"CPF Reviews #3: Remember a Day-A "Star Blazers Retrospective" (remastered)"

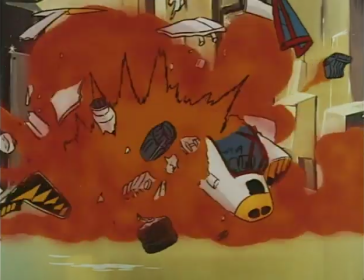Because at the end of the episode, they climb right back into that same landing craft and leave again.
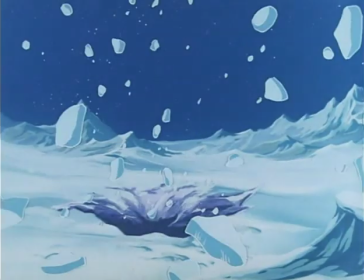Star Blazers cut out the explosion, making their version of the episode make about a thousand times more sense. Not to mention the way they handled this twist ending at the end of the first season. By, for example, having it be a twist ending at all.
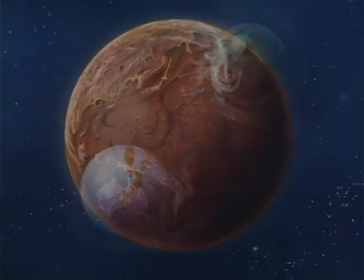At the beginning of every episode, while showing us the planet Iskandar, the Star Force's destination, there's this other planet, always sort of hanging off here on the side, which they never mention. I remember the hair standing up on the back of my head when they finally revealed what the other planet was.
That's it. One is Iskandar and one is Gamelon. I'm sure of it.
On the other hand, in Space Cruise Yamato, they totally give this away as early as the third episode.
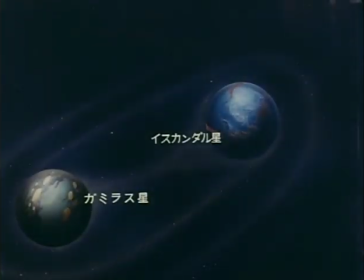It's no surprise at all, whereas the American version totally puts you in the same shoes as the characters when they discover this.
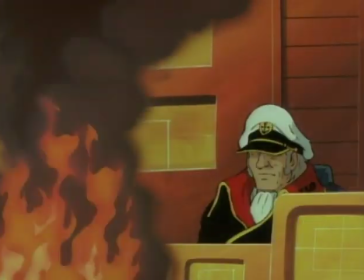It's much more dramatically interesting. Here, though, the death of Captain Gideon. In the Japanese show, we actually see his ship crash and burn as it rams into the common empire.
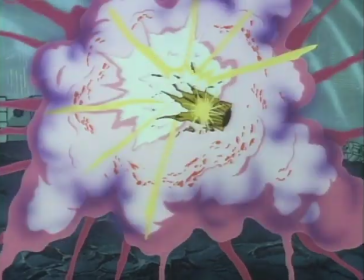But in the American version, they actually went with something a bit more subtle.
I know you can do it.
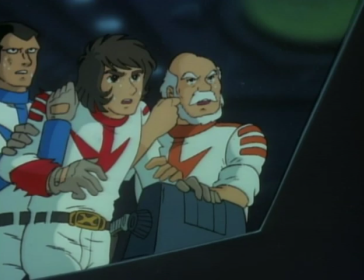Captain Avatar has taught you well. Good luck.
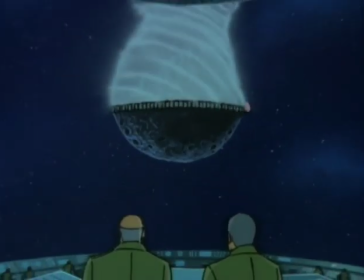Captain Gideon!
Again, it puts the audience in the same shoes as the heroes who have you experienced his death just as they do.
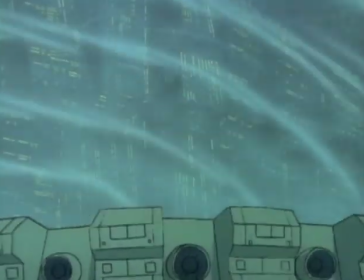And frankly, even though they don't show the ship blow-up, it ends up making his death a lot more personal because we actually hear him die as it happens.
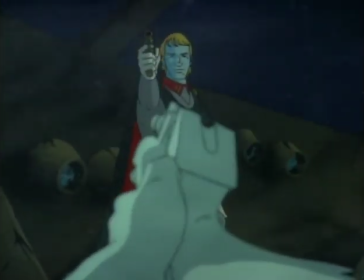To this day, Starblazer still stands as one of the best examples of Japanese animation in general, and one of the best adaptations ever produced for the English-speaking work.
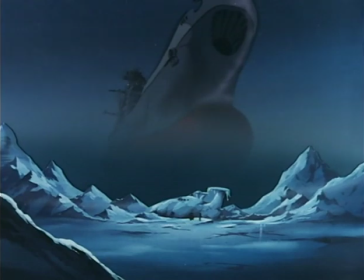The actual dialogue translation was, for the most part, really spot on.
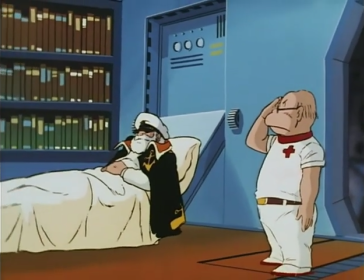And even if it was sanitized slightly for American audiences, it was so much better than anything else we had at the time.
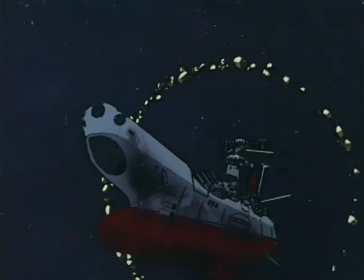We really needed it. I mean, what else could you possibly ask for from the story? It had awesome designs, great characters, fantastic direction,
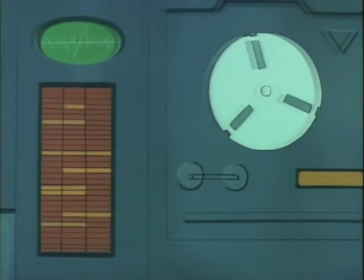it had an amazing and The extensive soundtrack I've been playing throughout this video, comprised of around a hundred different musical tracks for its 52 episode run,
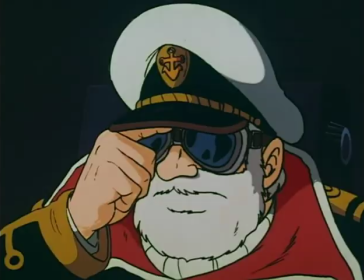it had this weapon that was so badass they couldn't even look at it while they were firing. Come on, what ten-year-old isn't gonna go for that?
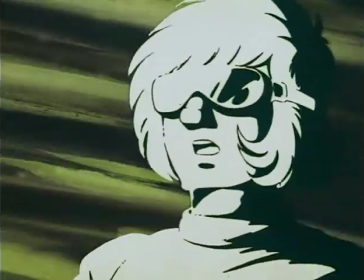My eyes, the goggles do nothing!
And after that, things would never be the same. The American public would never again view their pop culture scene quite the same way. Starblazers had left an indelible imprint that would be remembered for generations to come, influencing scores of... Oh, wait, no, that's the Beatles again. I'm sorry, what was the scene like after Star Blazers?
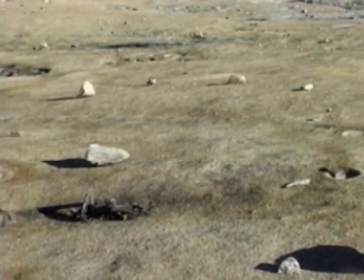Duh, what happened here?
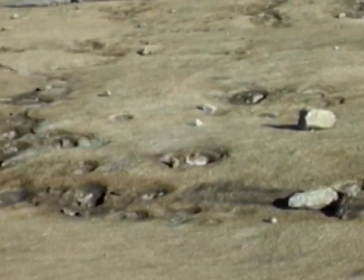Well, frankly, the genericism that the original Space Cruise Yamato was largely a reaction against never really went away.
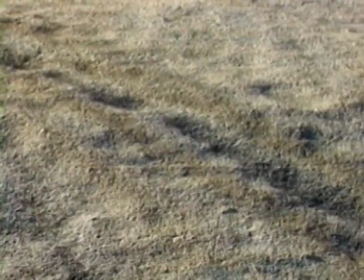It was just sort of replaced by a different genericism. While there would be other good examples of Japanese animation,
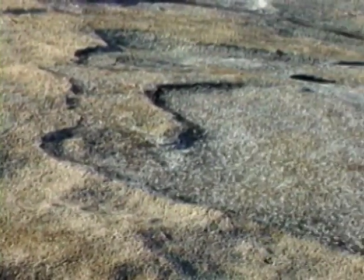frankly, the entire industry got largely taken over with disposable product about teenage schoolgirls fighting monsters,
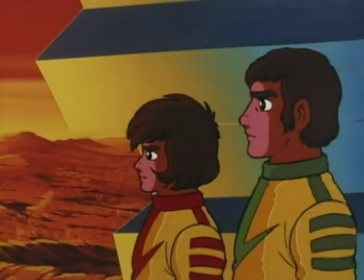or idiot nerds having to fend off 50 dozen potential girlfriends. Yamato was an anomaly in its time, and it stayed an anomaly. While in America they did eventually break out of the aerodym of the 70s, they just ran into a new one.
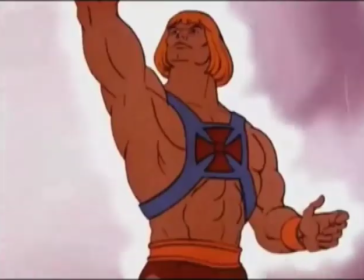30 minute long toy commercials with no real characterization, no actual drama, and no continuing story.
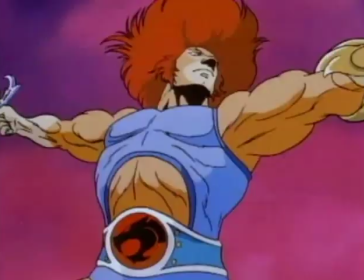Just producers cranking out product designed to move units. And God forbid anyone should actually die or suffer real consequences.
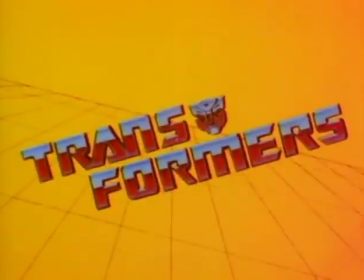I mean, you wouldn't want to upset all those conservative PTA mobs. They wouldn't be shelling out money for the toys then.
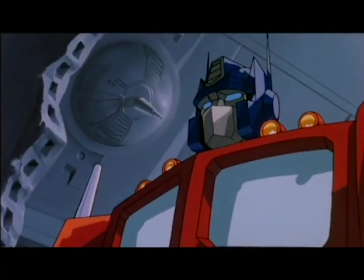I hate boring people, especially when they're full of boring excuses.
Of course, some people did try to emulate what had been achieved with Star Blazers.
They tried and failed? They tried and died.
Though not as a result of anything to do with their job, of course. but this past year saw the passing of both Carl Maysack and Peter Fernandez, two of the biggest figures in the history of Japanese animation being imported to America.
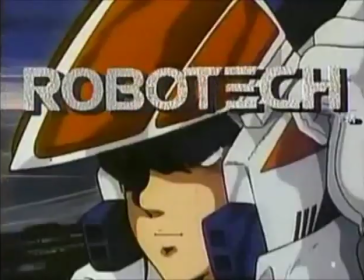Carl Maysack, of course, gave us the series Robotech, and was probably more responsible for expanding Japanese animation fandom in the United States than any other single individual, a crime for which he was never forgiven from these self-same fans.
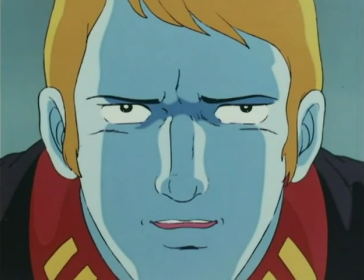Of course he's made mistakes, but at least he does something, not like those who sit in judgment on him.